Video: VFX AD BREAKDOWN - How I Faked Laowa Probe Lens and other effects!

hey what's up my name is Jacek and in this video I'm going to break down the razor blade ad I did using VFX in case you haven't seen it here it goes most
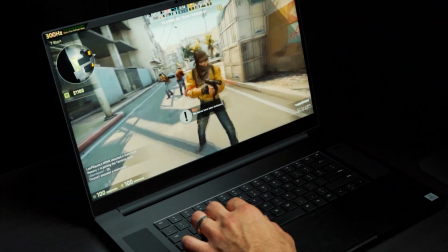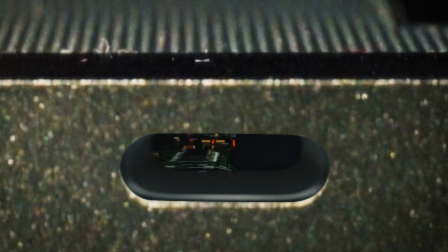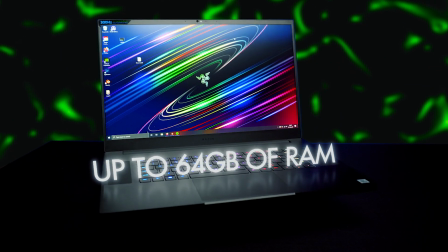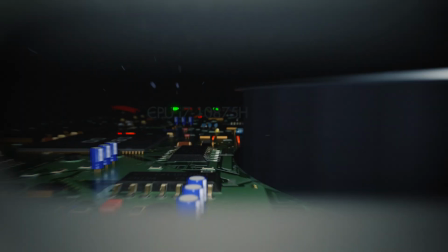(0:48)
of it was done using after effects there's one shot that was done in blender I'm not going to break down this part but all
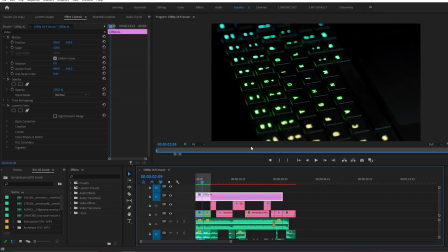(0:56)
of the other stuff let's do it so the first shot is really simple I put the laptop on a lazy susan if you don't know what it is it's
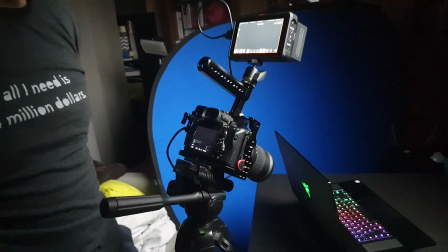(1:04)
just a electric rotating table I basically set the focus point on
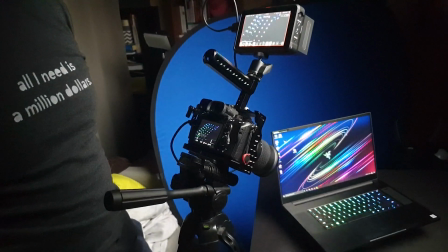(1:10)
the keyboard I said the focus speed to I think was normal I have the
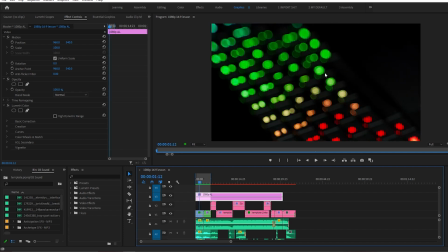(1:15)
a7 III and as the laptop revealed the keyboard the camera focused and because
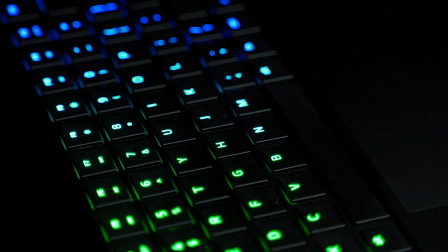(1:21)
it's an RGB keyboard it gave it a really cool effect from bokeh to
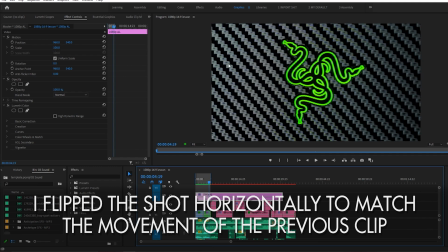(1:26)
a focus then the same deal I had the light on the actually this is a flipped shot it was on the right the flow was better for me
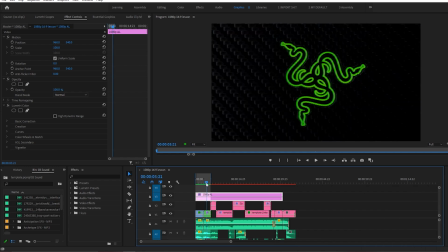(1:35)
so I flipped the shot anyway I had the light on one side the laptop was turning from away from the light towards the light and
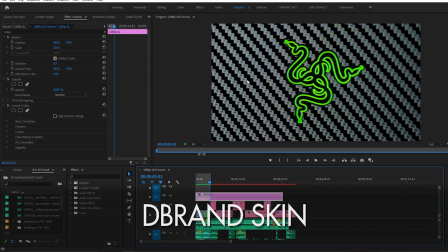(1:43)
it gave it that cool effect and this is not an original razor blade texture this is that D brand really cool skin and it and the
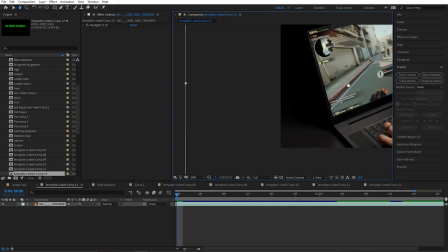(1:52)
laptop doesn't get as dirty the next shot was a simple zoom in but I did have some blue screen right here and I just use a key
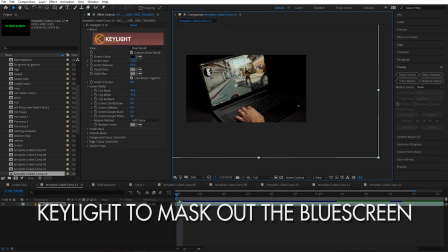(2:01)
light to extract it nothing big and I have a simple
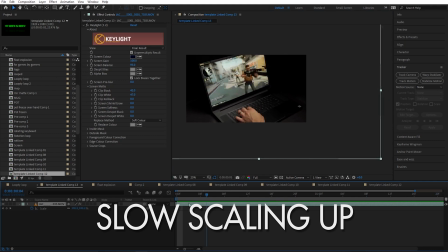(2:05)
scale keyframe going on in here okay
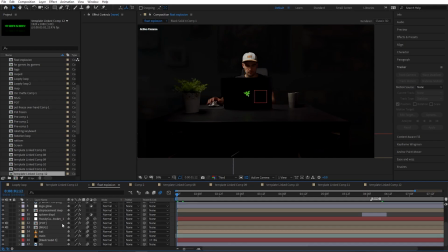(2:11)
so in the next shot there is a lot going on so let's start with my main shot as you can
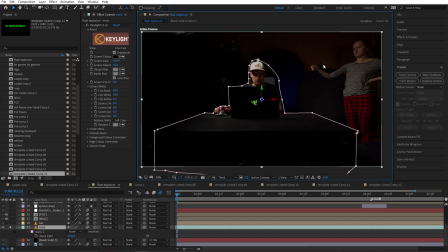(2:19)
see it was just a simple room really small and it was an additional challenge because
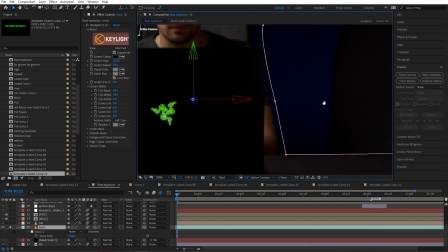(2:27)
the light was spilling everywhere there was tons of improvised covers and there is a blue screen right here it helped a little bit but as
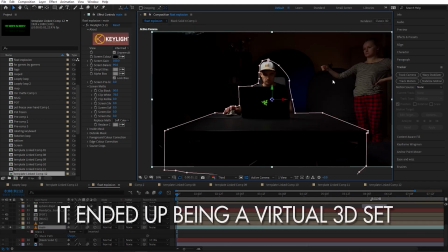(2:40)
you can see everything almost had to be masked and this is my wife who was in
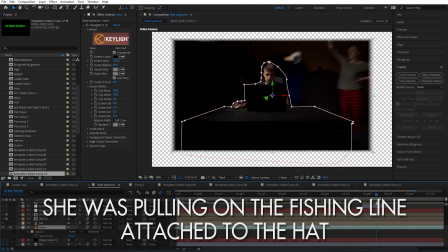(2:46)
fact pulling off my hat during the explosion it's actually really funny
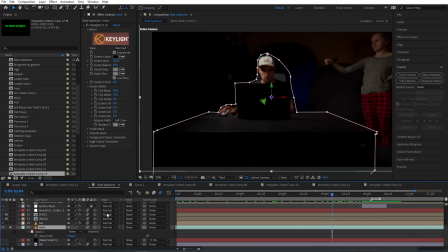(2:52)
well you can see that is how I got the hat off during explosion so
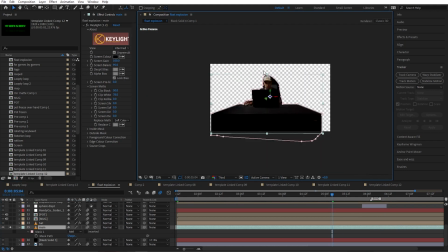(2:58)
yeah that's also curious and out of everything that's in this shot this is the
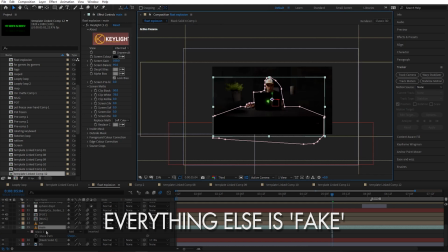(3:04)
only real part so then we have the background which is just
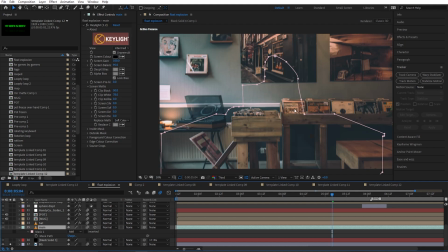(3:10)
some random stock image I found on Unsplash and it served me really
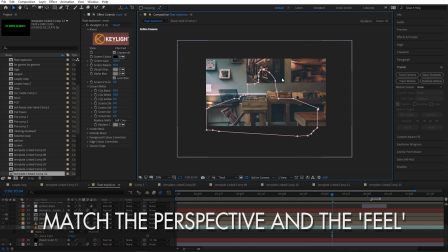(3:15)
well as a background I just had to find an image that would kind of
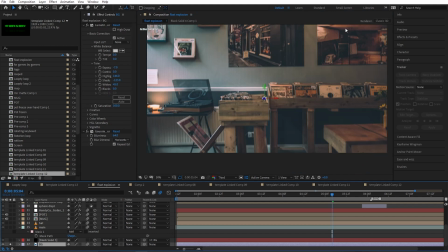(3:20)
fit the perspective and in terms of what's behind me.
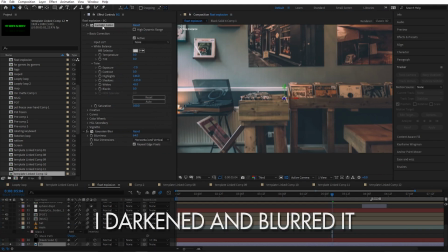(3:25)
But I did some adjustments with Lumetri color and Gaussian blur,
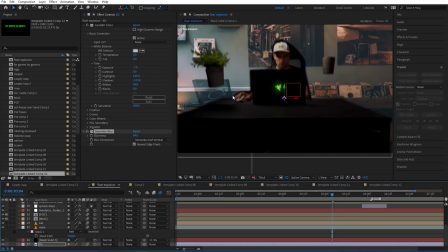(3:30)
made it a 3D as well as all of the other layers and there you go.
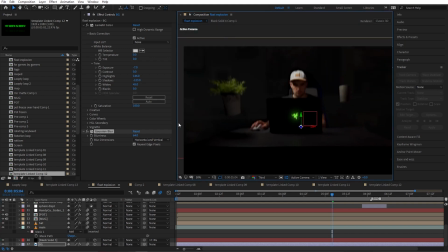(3:36)
We have our background and what's important
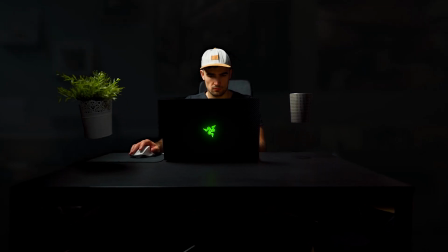(3:40)
we have depth when we're moving in or out.
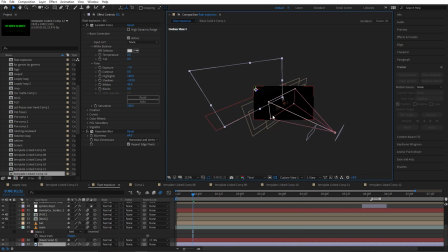(3:45)
So let's see if I can so as you can see this is the custom view this is the
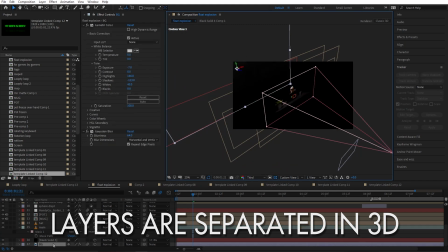(3:54)
main shot behind it this is a background and because it's further away when you're zooming the camera in there is a parallax effect so that's really handy if you have a really really small set
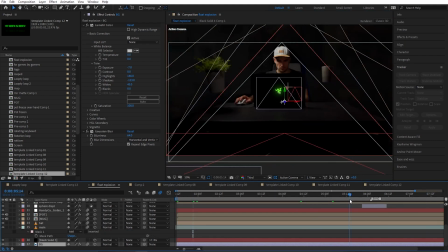(4:07)
just like i did to create that depth especially when zooming out rapidly also because
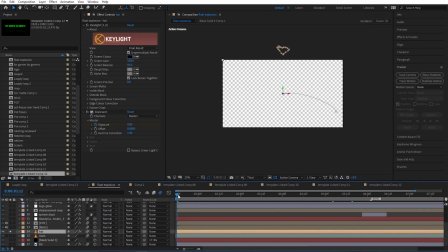(4:12)
the hat didn't exactly went out of the shot how i wanted to
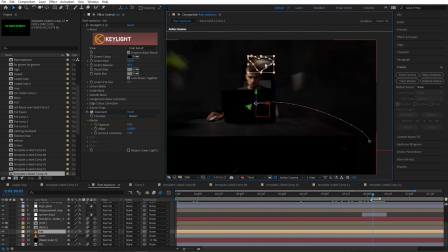(4:17)
up until a certain moment when my hat's pulled off is the actual hat
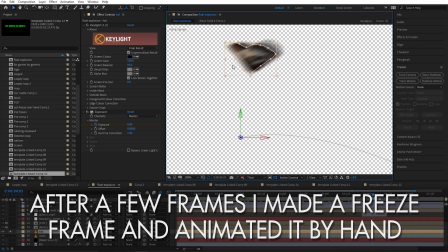(4:23)
but then I have masked version of that layer and as you can
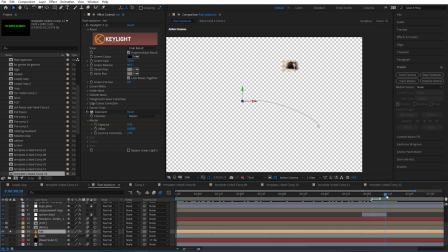(4:28)
see I think right about here yeah exactly right from here I'm replacing the actual hat with just a still frame and animated off of the frame
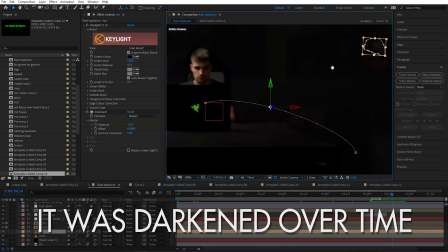(4:43)
I also keyframed the exposure so it goes darker
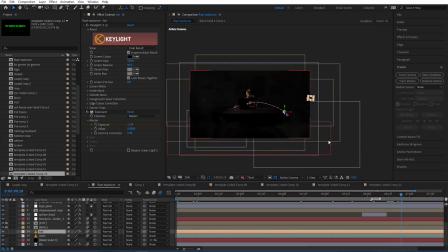(4:48)
and darker the further it goes from the shot. Perfect.
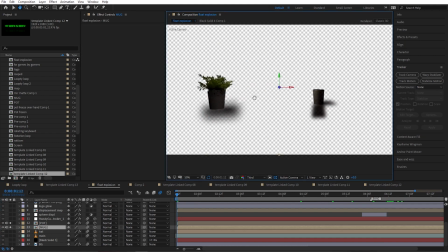(4:53)
The next two shots look like this.
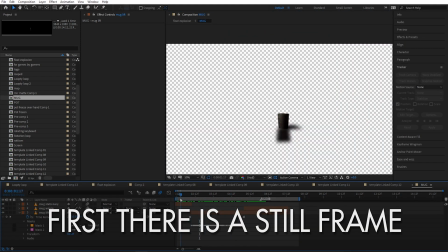(5:00)
That's just me holding up the mug. In the beginning, I have just a stationary version,
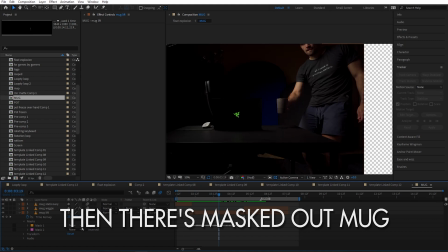(5:06)
freeze frame with the shadow. then I cut out with masks just the mug and here there is a still frame and I'm animating this still frame manually and I had to
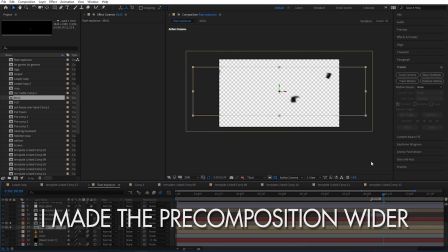(5:19)
increase the composition size because I zoomed out a lot and it had to
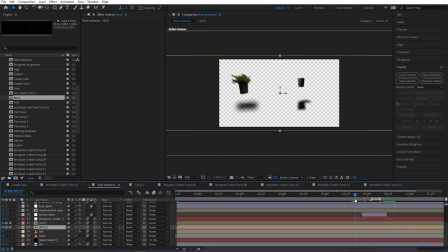(5:25)
not disappear in the shot hope that's clear and with the pot it's exactly
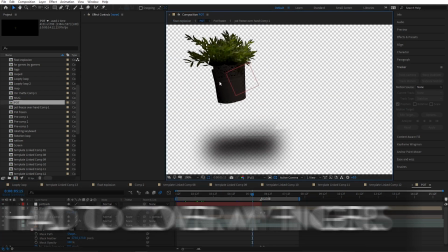(5:31)
the same story I made a mistake when grabbing this so I had to manually replace
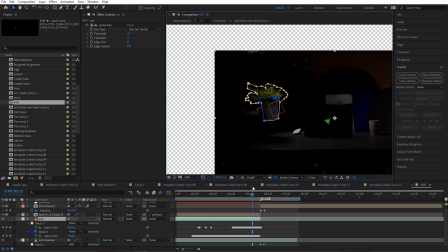(5:36)
that small part so yeah that's me right there and just lifting
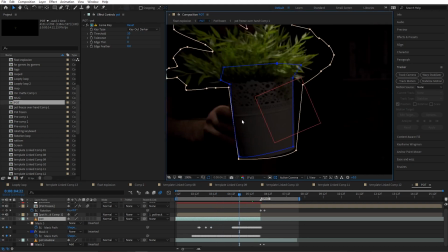(5:42)
it I had to erase my fingers that's the same story it's just
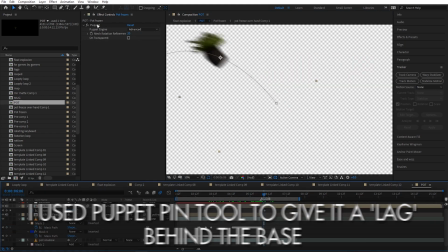(5:47)
a freeze frame and I also use the puppet pin tool just to give the branches
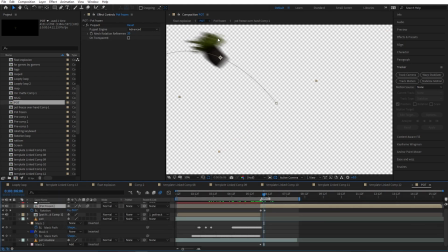(5:53)
a little bit of lag comparing to the actual base so it sells it just a little bit more.
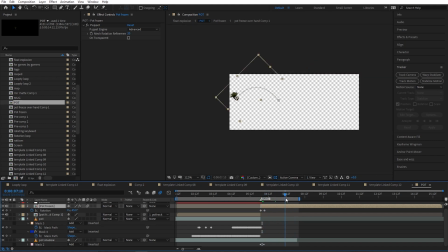(6:00)
I don't think that's necessarily visible, but just in case, that's how I did it.
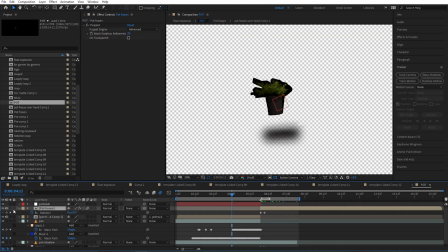(6:05)
And of course, there's a track where I had that small part over my fingers.
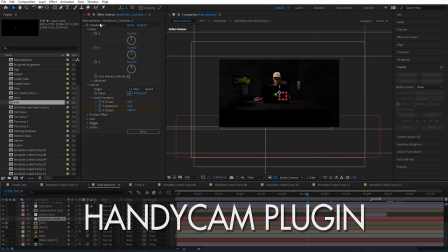(6:12)
To control the camera, I use the Handycam plugin. It's super easy to use and I like using it in cases like this.
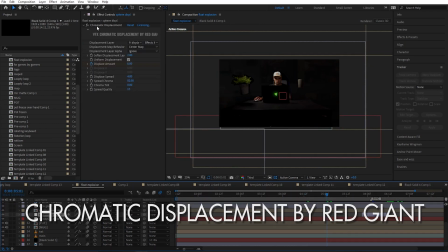(6:21)
Then we have a displacement using the Chromatic Displacement by Red Giant,
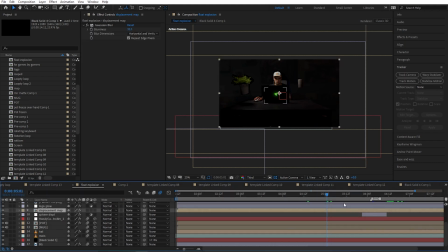(6:26)
and it's using a map I made that looks like this.
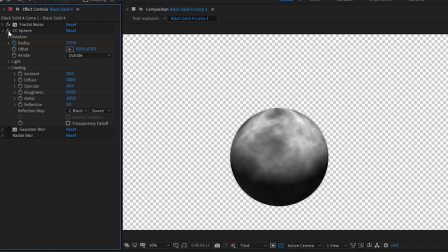(6:34)
First it's a fractal noise, I added CC sphere on top of it, animated the sphere,
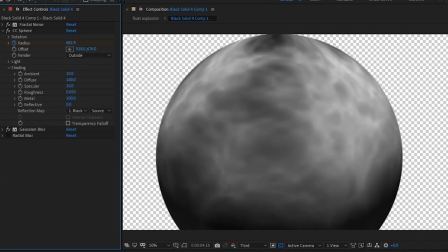(6:42)
added the Gaussian blur to make it a little bit less sharp and then on top of that I
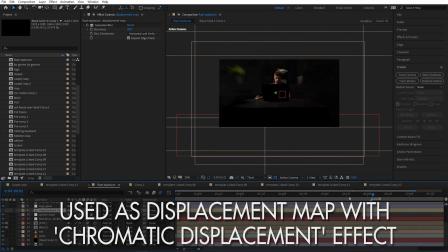(6:48)
added radial blur and then I used it as a displacement map and you can see it looks like a
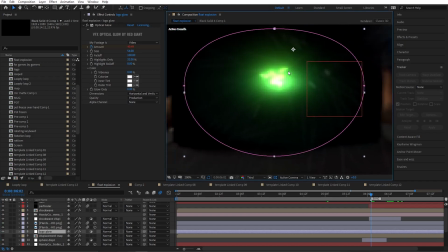(6:54)
shockwave. then I added just a little bit of glow to the logo using
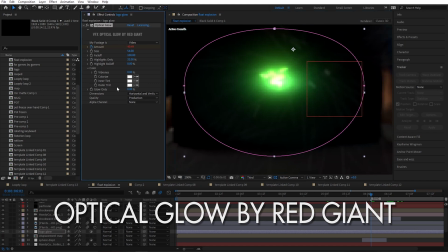(7:01)
optical glow by red giant I love this plugin looks really really good and
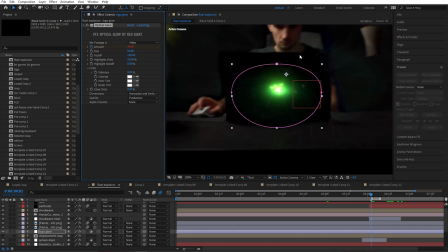(7:07)
super easy to use I masked just the part where the logo is and animated the
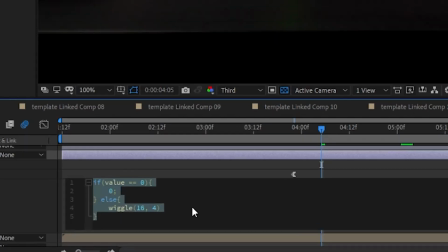(7:12)
optical glow I added the expression to the logo really simple if
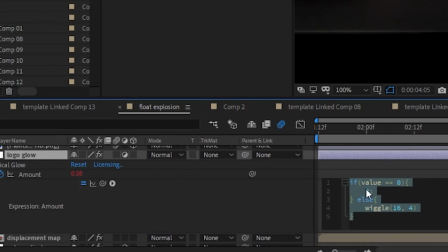(7:18)
I set the value to zero it's going to be zero if it's anything else I am setting it to be the wiggle expression so it's going to flicker
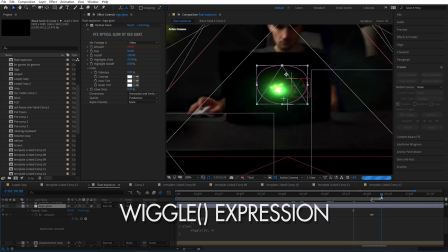(7:28)
on and off until the explosion cool then I added a few
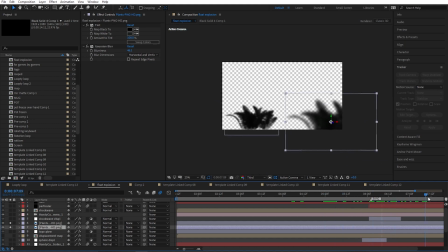(7:33)
plants just to add the depth to the shot it's literally just a PNG image of a plant I added a tint effect to it and the Gaussian blur to fake the depth
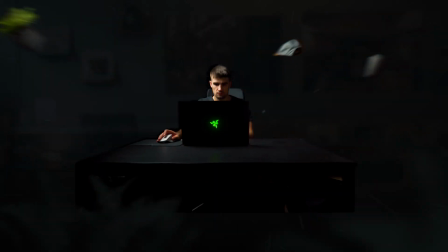(7:44)
of field and it adds a nice depth to the shot when we're doing the zoom out.
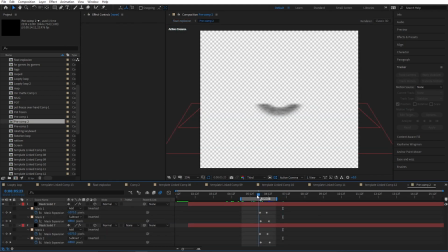(7:49)
Then I had added another shockwave that looks like this.